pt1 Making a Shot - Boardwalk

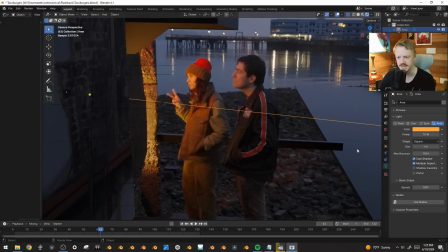[12:25]
I think that works okay, and I'll just turn up the value and also the brightness until it feels as if it's about right. Like you can see the shadow stretches, or the light stretches off pretty far.
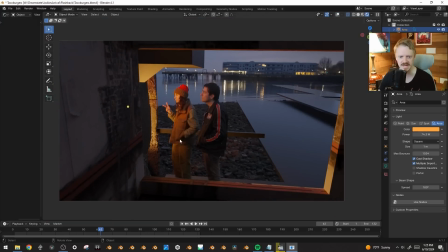[12:36]
And also the brighter I have it, the more I can kind of make it like the center of the shot. Like I want to put a lot of translucent things in the foreground here that'll kind of be able to catch and play with the light. And I also want like a lot of little shimmering things in the background. I want to put them as if they're like on a boardwalk, kind of a carnival type thing, which is what I actually want to make this video about today.
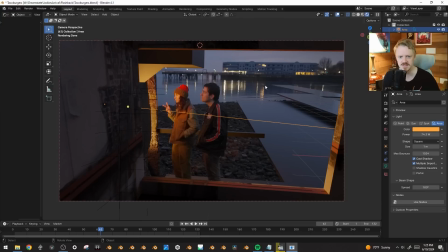[12:55]
So let's get started, I guess.
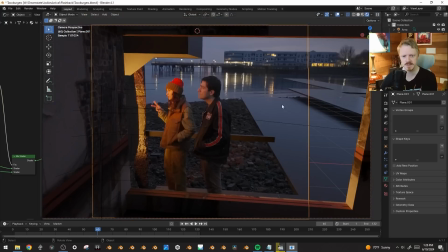[13:01]
And because we actually have them on this plane here, we can cheat the depth of field a little bit.
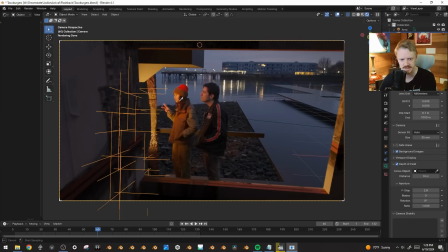[13:06]
Like if we turn it on, set the depth to just right click and select them, and turn down the f-stop, you can see the background gets all blurry.
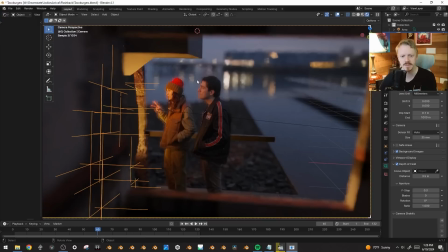[13:14]
But of course, because they're also on the background there, we're seeing this weird echo around them.
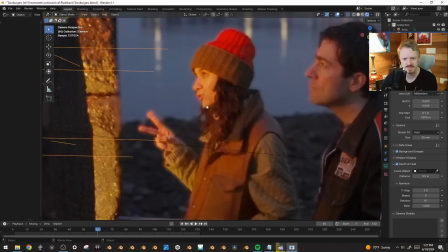[13:20]
And we can either just keep this down to the point where it doesn't really show up too much, or we can kind of split the difference,
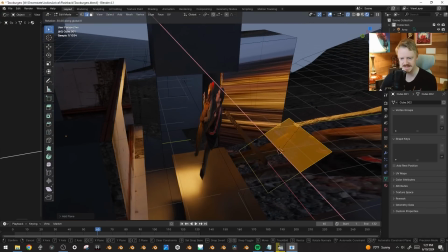[13:27]
put a little plane behind them like this.
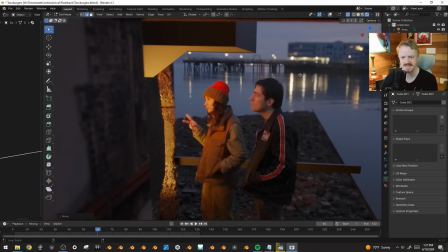[13:31]
Because you can see if we do that, because it's not actually as far away, it's not going to be as out of focus, and now we don't get that weird halo around them.
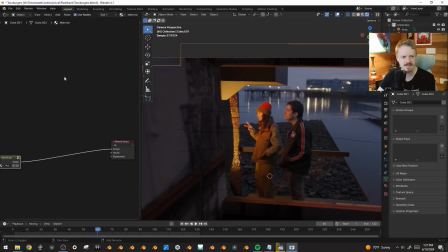[13:40]
But I also sometimes like to add a little bit of volumetrics into the scene.
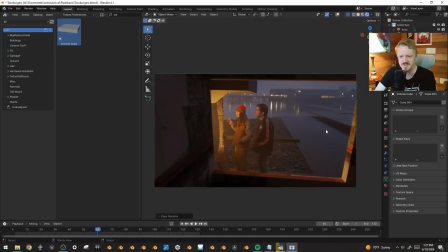[13:45]
Look at that. Oh, that's so fun to just be able to do that. This is the dream.
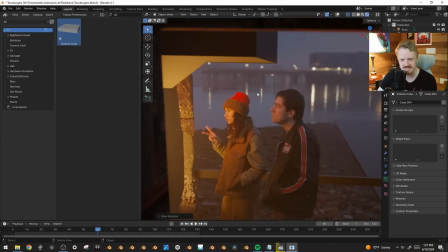[13:50]
This is great. But you can see now, we can see the rectangle because it's blocking a lot of the haze.
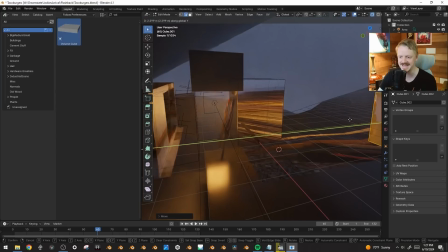[13:55]
So if I move this back and just kind of, again, I do so much just splitting the difference type stuff.
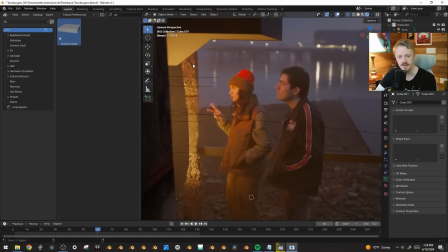[14:01]
So that kind of works, except you can still see the top of it there. I could also design the scene so that there's like a bunch of dangling, you know, an arm coming out with like bags of chips hanging from it just behind her face, so you don't see that glow. Is another thing we could do. We'll see. We'll see how we end up designing this. For now, I think we can delete that plane right there.
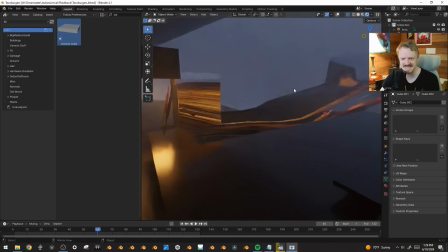[14:21]
Also, I like how it looks, but it's a little bit intense for the continuity of the rest of the sequence.
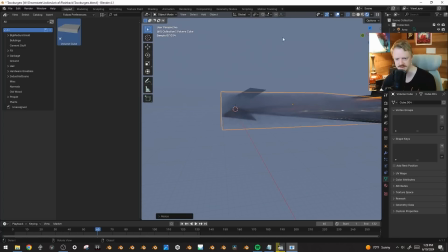[14:26]
Oh, here, ooh, let's drag it all the way in the background like that and see how. Oh, that's very hazy.
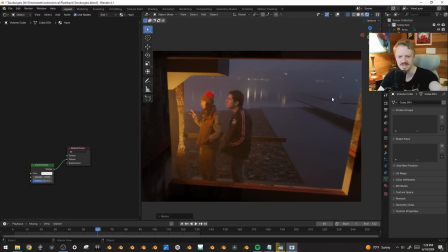[14:32]
And what's so cool about this is only the brightest parts of the background are actually bleeding through the fog, which would be just how it'd be in like real life.
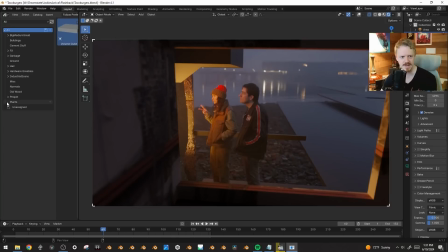[14:39]
But here, let's turn this down like 1.5 instead. Okay, now we're at where I was at last night when I said, maybe I should make a video about this. I'm going to stick a dude in the background here. Just to get a sense of the scale of everything.
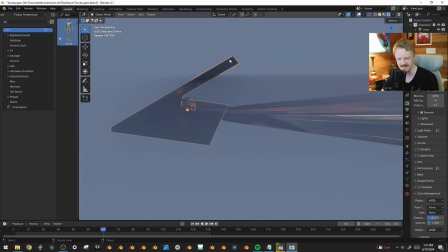[14:53]
The annoying thing about these big shadow blocking things is they always get in the way, so I might turn all of that off for now.
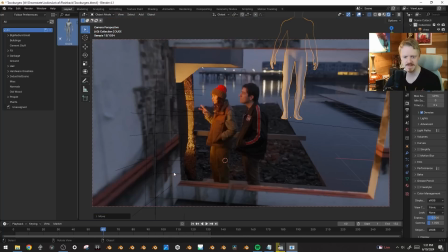[15:00]
And first check, does this actually match this about the size of the people I have going here?
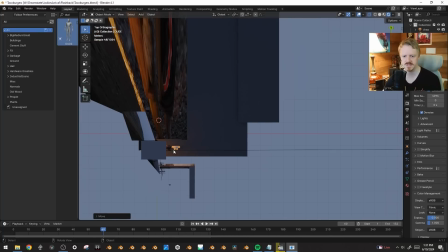[15:05]
Yeah, that's close enough. That feels pretty natural.
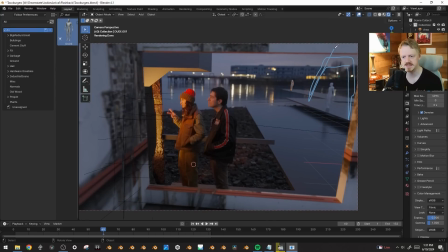[15:08]
I think I want to try to model like an arcade type thing going on here with like a few kind of games and stuff inside. And I also want to make like a couple custom neon signs. So let's do that.
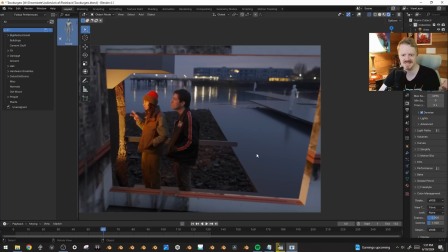[15:22]
But I think the first thing I want to do is that having big gray boxes in the scene just kind of always bums me out because it always reminds me like, oh, there's still so much to do.
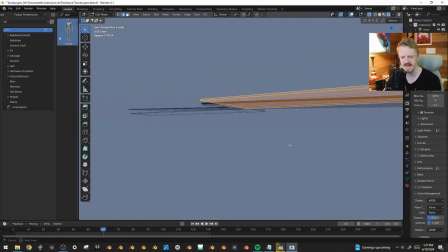[15:30]
So I want to get these looking as halfway decent as I can as quickly as possible.
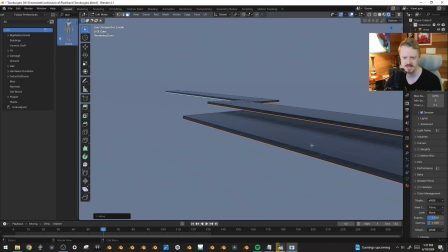[15:35]
So I'm going to grab the underside of all of these, pull them down to the kind of an appropriate thickness, maybe move them up.
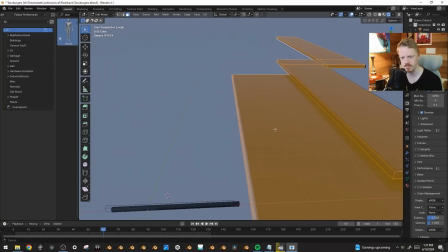[15:42]
And let's see, I want kind of maybe some sort of border frame, and inside I want it to be like cement pieces, kind of just different slabs of cement.
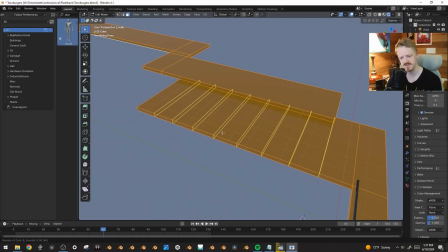[15:51]
We'll try to get the texture right. And so I'm going to divide this up into the slabs like this.
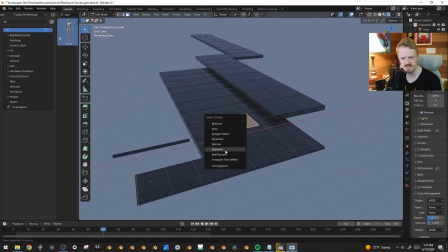[16:00]
Select one of these, Shift G, select coplanar, do the same thing right here.
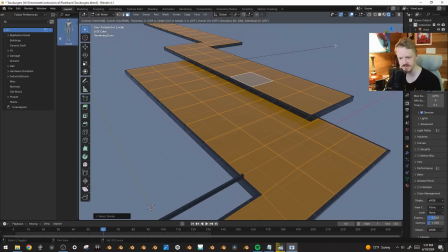[16:06]
And if I hit I can inset everything, which will give us what we can make the outer frame out of.
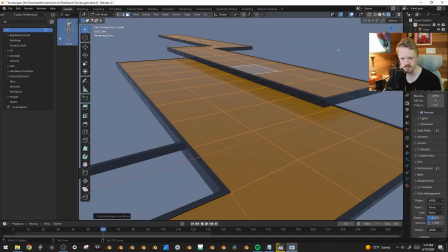[16:12]
I'm going to hit E to extrude it down. Then I'm going to, let's see, what's the best way to do
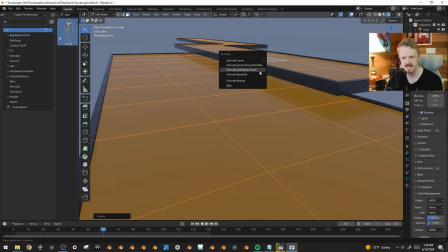[16:17]
this? Maybe I'll bring it down a little bit too much, and then hit Alt-E, extrude individual faces, and bring all of these back up.
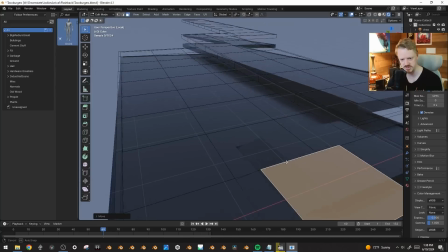[16:24]
And what's cool about these is that now there's, like, extra geometry in between them like that, because we extruded each one individually.